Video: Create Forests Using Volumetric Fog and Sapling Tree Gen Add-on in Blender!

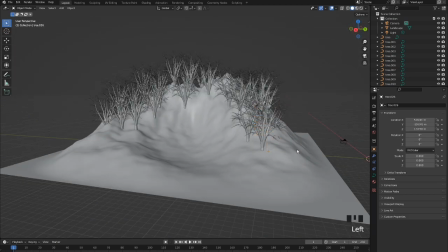In fact, you should have a few where just the branches are sticking out, because in real life, trees also have, you know, this little,
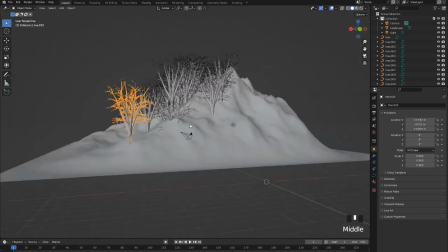when they're pruned or their branches fall out, you've got these little thickets there. So leave a few stuck in the ground.
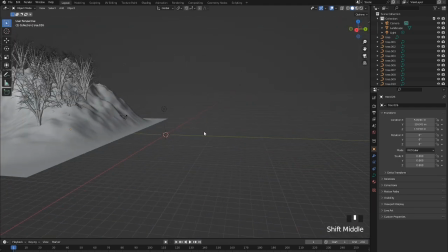Okay, so the first few trees are done, and now let's add another sapling tree gen.
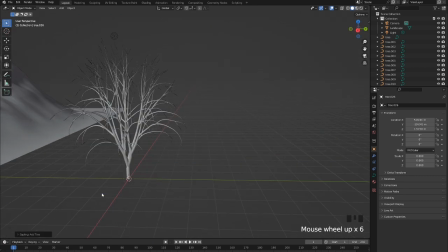So we're going to curve sapling tree gen, and we can change our tree again. Now, some of these, it's a bug, they don't work. Like for example, if you hit willow, see, you get some errors, but that's why I'm going to use a pine, because it looks really good and I think it'll fit very nicely in our scene. So let's X out of that.
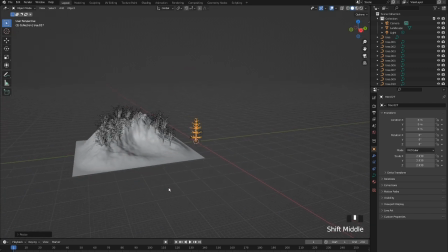And we can start scattering our pines. Scale it up slightly. And let's start by putting a few pines in the scene.
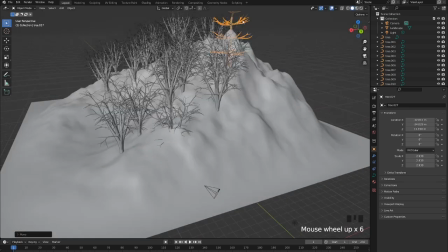Not too many, but just enough to add some variety. And keep a few there. And we can make a few of these
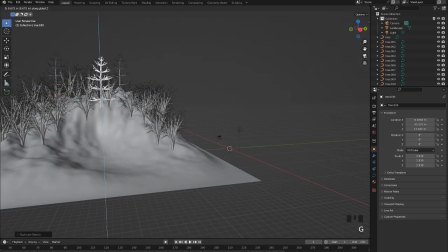like so. Just to, you know, set the background, because a forest typically has more than one type of tree.
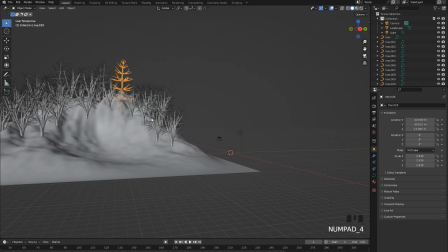Now, you can also go by hitting 7 on your keyboard into top view.
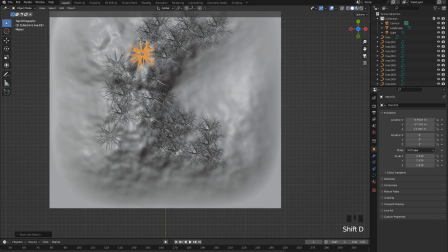So, you see, now you can easily move your trees and place them.
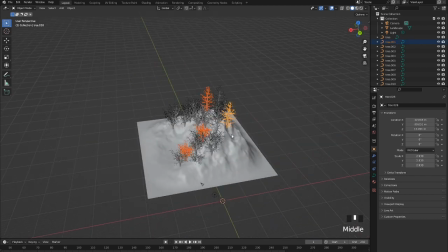I think I'm going to grab a few of those and duplicate them. Hit 7.
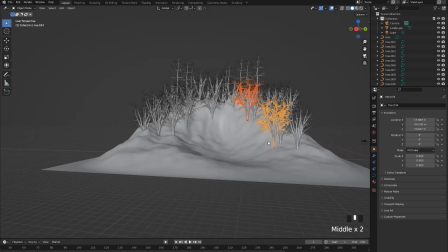And you can see that some of them are kind of floating, so let's just move those down. And move them around here.
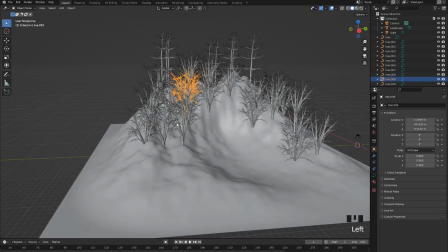Now, the reason why I'm emphasizing on so many trees is that we need it to look like a dense forest and not just like I was saying, a floating island.
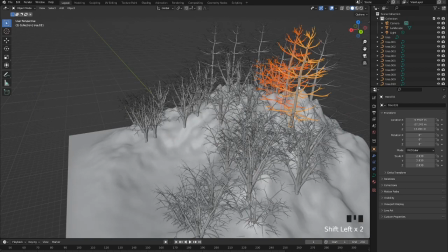So this should be enough.
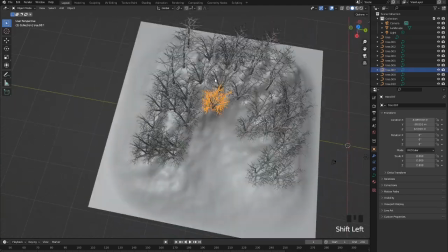Now, we could use particle systems to do all of this work for us, and I would normally do that,
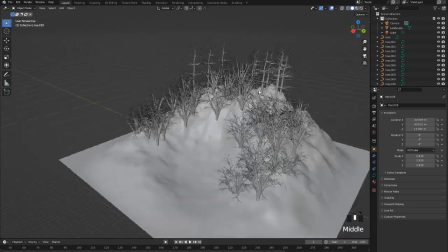but for this kind of project, I don't want to use them, because particle systems tend to make trees densely packed,
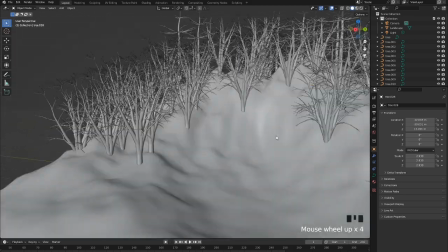and it kind of has a kind of disorganized feature about it, while this is kind of natural and it looks good because you have control over it.
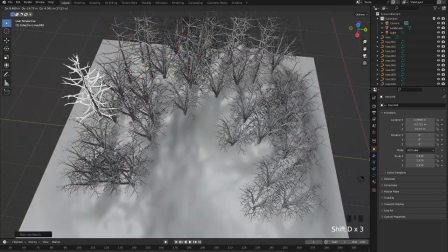So let's just duplicate a few more of these pines, and then we'll be good to go. Yeah, I think that looks good.
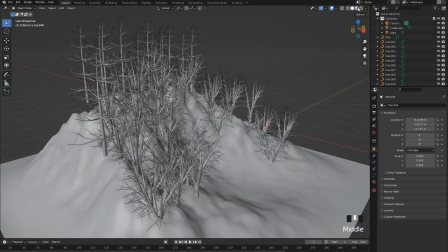Now we can move on to texturing, because this boring gray scene, if we go into our other mode, boring white scene, isn't really great. So let's start by texturing these guys. So let's select all of our trees in our drop-down menu.
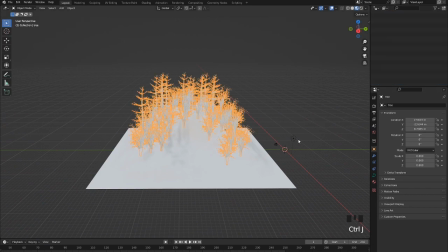And we can do Control J to join them into one single tree.
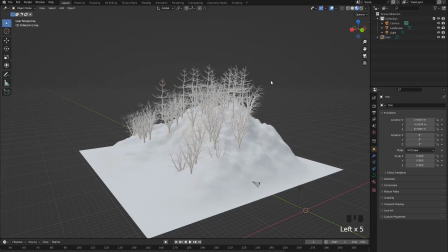So this will be easier to texture it instead of having to do an extra step of, you know, transforming all of those textures into copying over them. So let's create a new texture. Let's call it bark. Okay, so
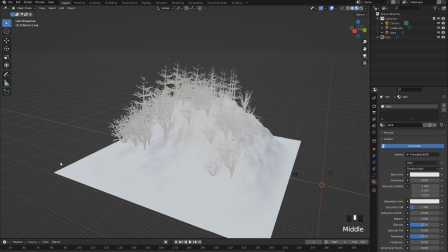I've attached a few textures in the description below of the video.
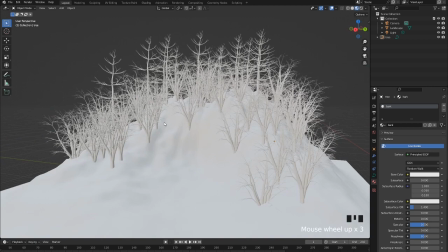So if you want to get them, just go and download them from there.
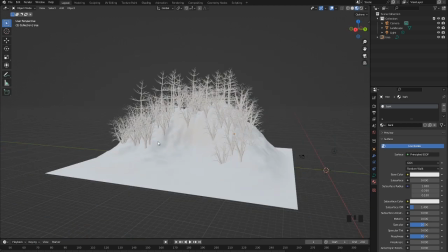I've linked it to a site called Polyhaven, and it's a free and easy to use site. So you just download them. You can download them at 4K, 8K, or 2K resolution,
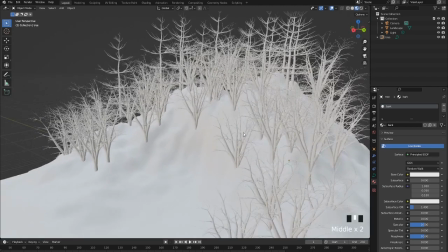but I've done 4K because I find that it's a nice medium and it doesn't take too much power, or the files aren't too big.
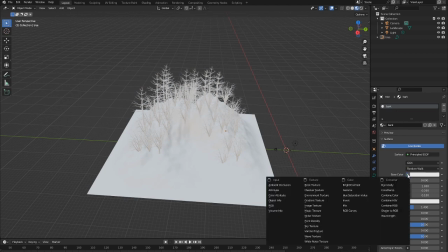Okay. So let's go here, the base color, click on this yellow dot here, and we can click on image texture. Now you see our trees go black because we don't have one on yet.
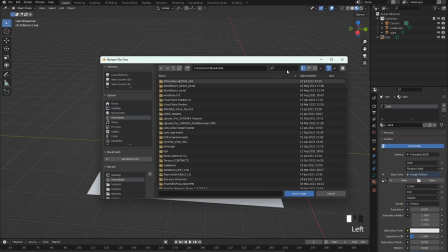We can hit open, and let us go down to our downloads, because that's where I downloaded mine. And I'm going to put willow, and you see bark willow here. So I'm click on that. Textures, and let's just select the diff for now.
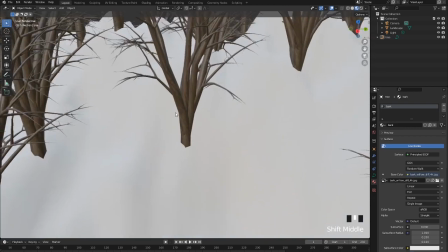There we go. Our trees are looking pretty decent. It's got a nice woody texture to it.
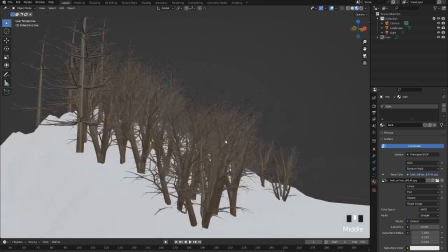We could use a bark texture as well, but I like this one because I feel that with the fog, this will look better than like a rough bark.
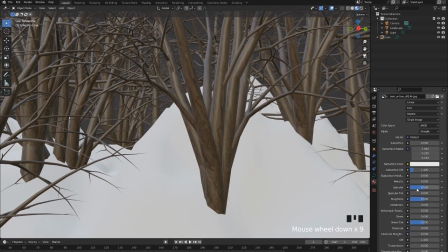But it's still a little shiny, and let's fix that. Number one, let's turn down our specular and turn up our roughness to max.
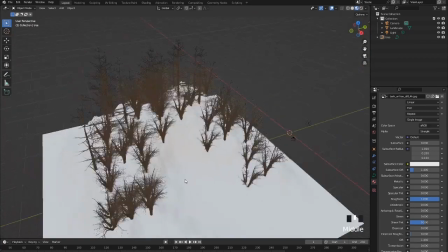And there we go. We've got a much better looking version now.